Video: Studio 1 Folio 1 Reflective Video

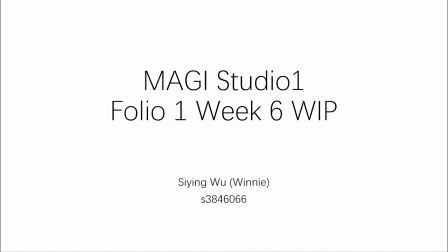[0:00]
Hello, this is Magic Studio 1 Folio 1 Week 6.
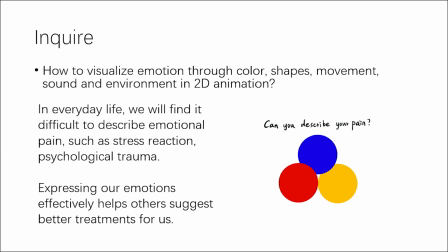[0:03]
In Folio 1, my inquiry is how to visualize emotions through color, shapes, movement, sound, and environment in 2D animation. I really want to work in this field because
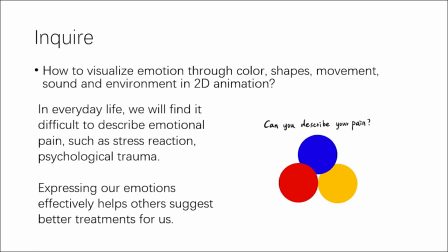[0:18]
I found it is difficult to describe emotional pain in our daily life, such as stress. But it's really important to express our emotions so that the
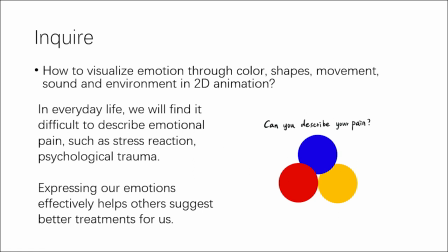[0:32]
doctors or others can give us more helpful suggestions and treatments.
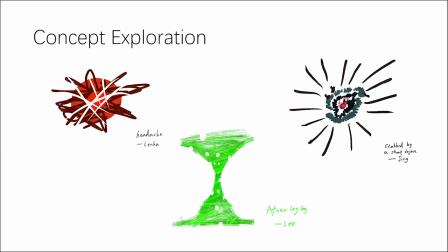[0:41]
Each color has a subjective impression based on feeling one's own emotions. At the beginning of the design concept, I invited some students to experiment.
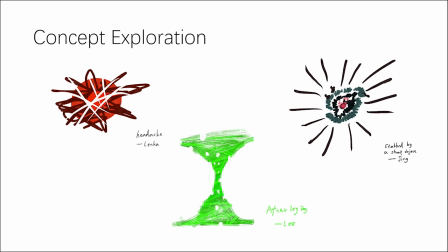[0:55]
I asked them if they were feeling any pain in their bodies and asked them to draw it. The result is that they describe this abstract pain in very concrete colors and graphics.
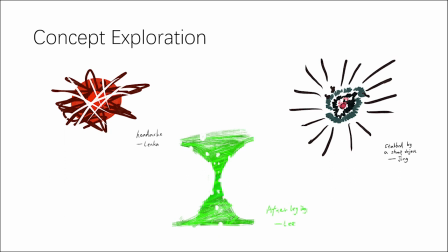[1:10]
I think it's very interesting and it's a concept that can continue to be explored.
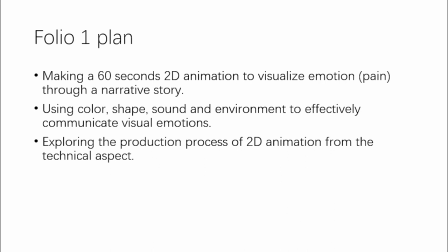[1:18]
My Folio 1 plan is to make a 60 seconds 2D animation to visualize emotions through a narrative story. I'm going to use color, shapes, sound, and environment to effectively communicate visual emotions.
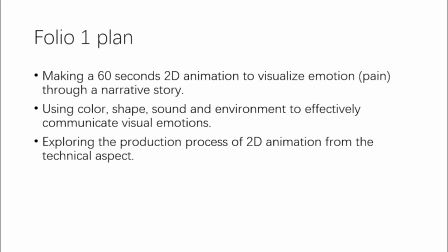[1:35]
And in this folio, I want to exploring the production process of 2D animation from the technical aspect.
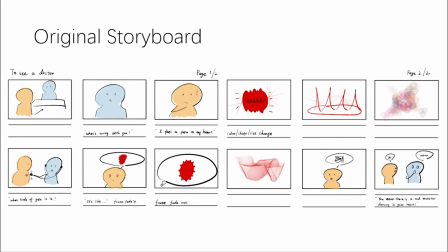[1:45]
This is my original storyboard. The scene is a patient going to the doctor with an upset heart. The doctor wanted him to describe how the pain felt, which he found difficult to achieve.
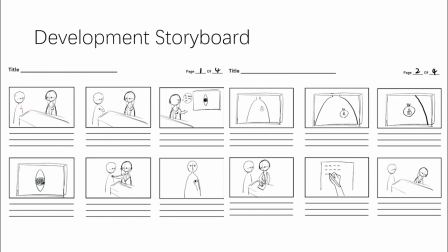[2:02]
After some modification, I thought it would be more interesting to create a visual machine to help realize the story, so I changed the storyboard. In the hospital scenes, the doctor examines the patient's inner world through the machine.
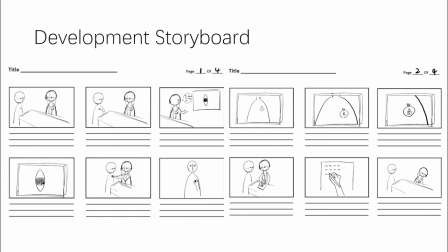[2:20]
This device can visualize pain. The first is the perspective of the patient enter the hospital room, and the doctor knows that the patient's heart feels pain after questioning.
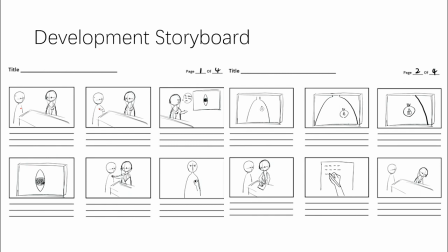[2:36]
Then the doctor took out a machine that can visualize feelings to help the patient
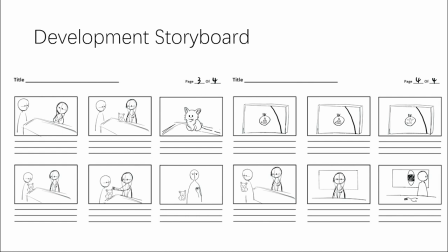[2:41]
check and find that he was suffering from pain caused by loneliness. At last, the doctor offered a puppy as a prescription.
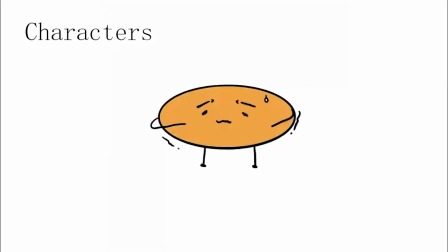[2:53]
I didn't do anything complicated with the character design. I represented them with simple shapes.
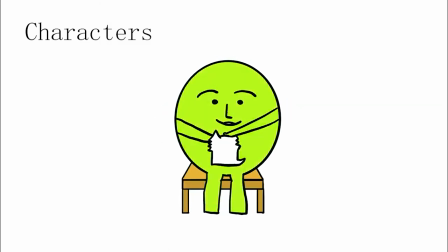[3:01]
For example, the patient is an oval and the doctor is a triangle. Because I think in the concept of the story, the character can be any one of us.
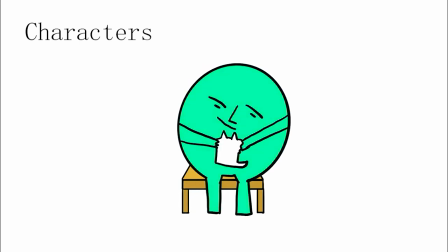[3:13]
Visually normalizing the characters allows the audience to focus more on the story.
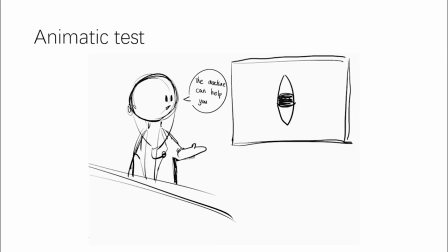[3:20]
I redraw the frame when I was making the animatic.
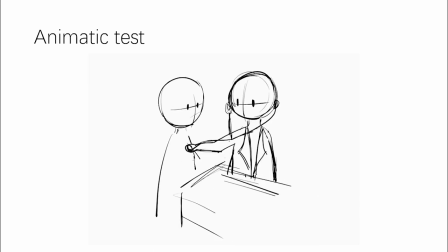[3:25]
I experimented with color first,
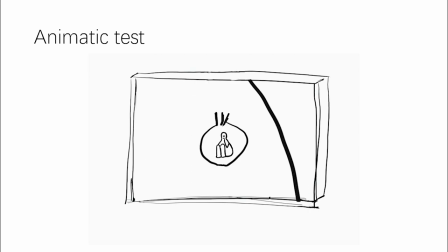[3:28]
but I found that too complicated color changes would shift the visual center.
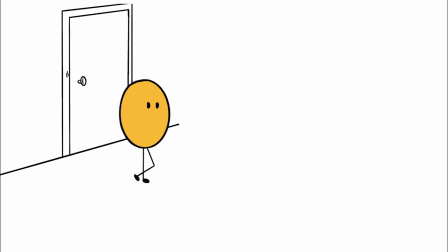[3:36]
I framed the several scenes. The first is when the patient opens the door and walks into the hospital room.
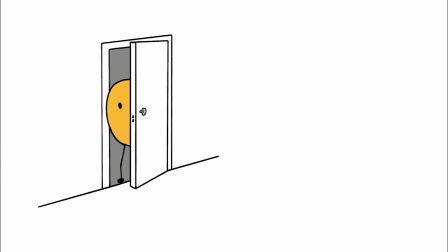[3:44]
His color is orange, which means he is nervous and upset.
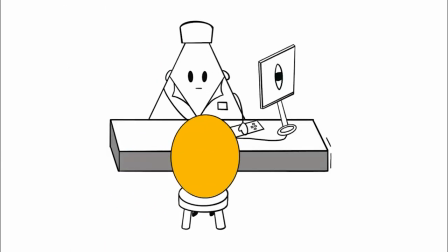[3:49]
The second sense is when the doctor is using the machine and the patient sits down in a chair in front of him. The machine that visualizing feelings is an eye.